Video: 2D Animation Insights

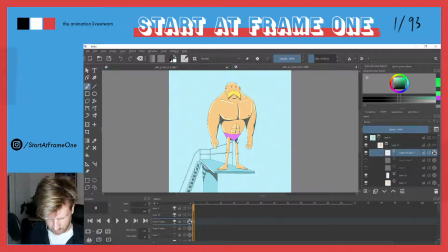Like if you really take out the harsh outlines here, contrast is very low. And let's
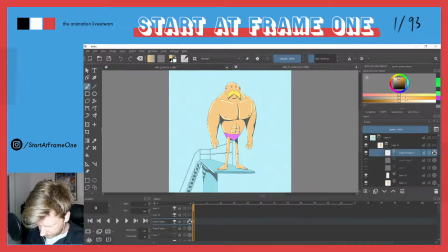get a little bit more color here.
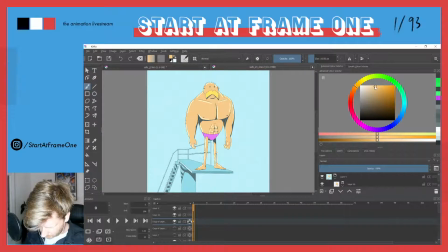So we're quite bright. So I was thinking now maybe if we are quite bright, like a good contrast would be dark.
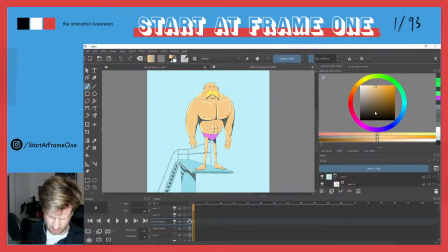But then we would have to have a very dark ceiling for our pool.
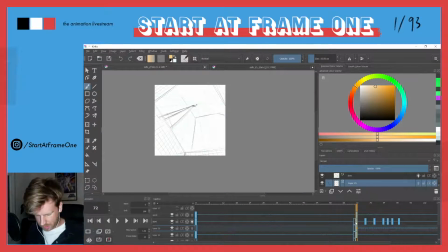And I actually liked the idea to get a window up there that creates
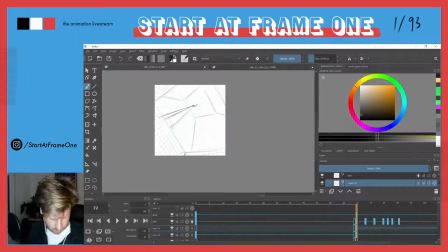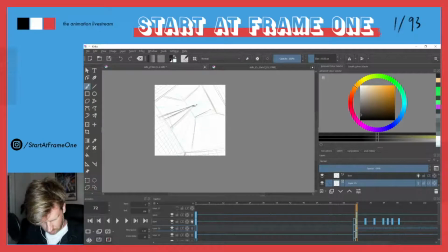So this is now really not scientifically positioned. Feels off.
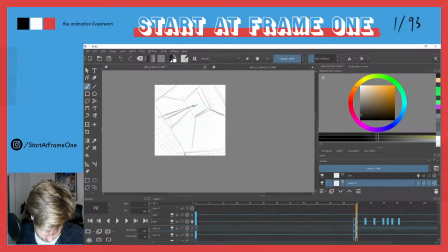And if we actually put a window in there, which could be a good light source and therefore very bright, the silhouette would be actually darker because you would see like only shadow, I suppose.
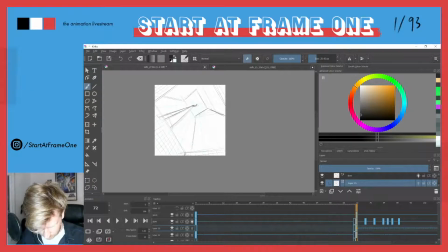And what about, oh, check this out. What if there was actually, this is, maybe this is an open pool. Like I put this color in here and I think we could use that here in that take.
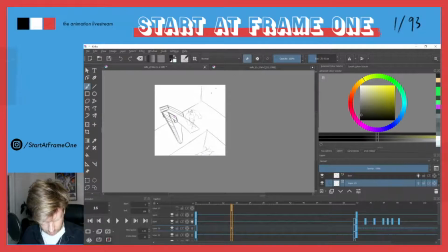Maybe bring that even
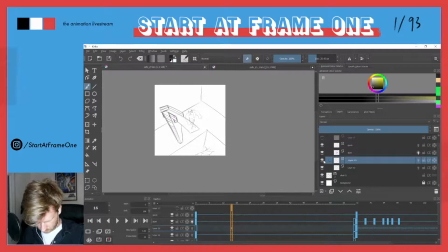further out just to design it a little bit. Let's see. Oh, this is the shot one. Now I see how messy it gets.
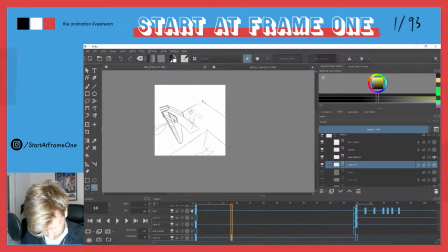So we don't actually need this as a border or something like that. We could actually continue just to draw. Oh, come on.
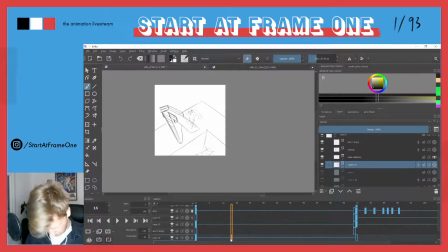We could just like put in an infinite.
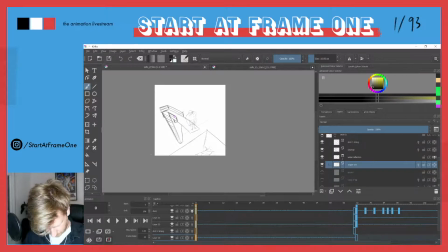I don't know, like so.
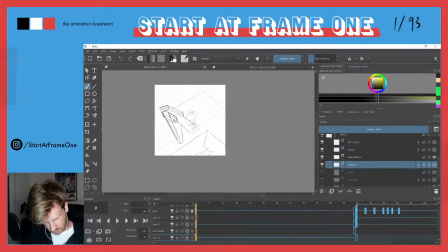We could draw some kind of a tile part, and here could be green or whatsoever. The point is, as our design already has quite some hard shadows,
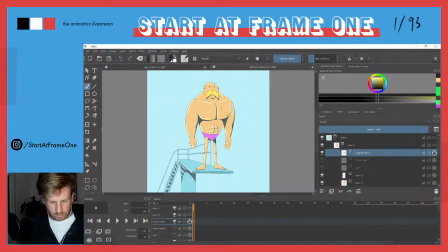and those hard shadows are caused by a very strong light source, so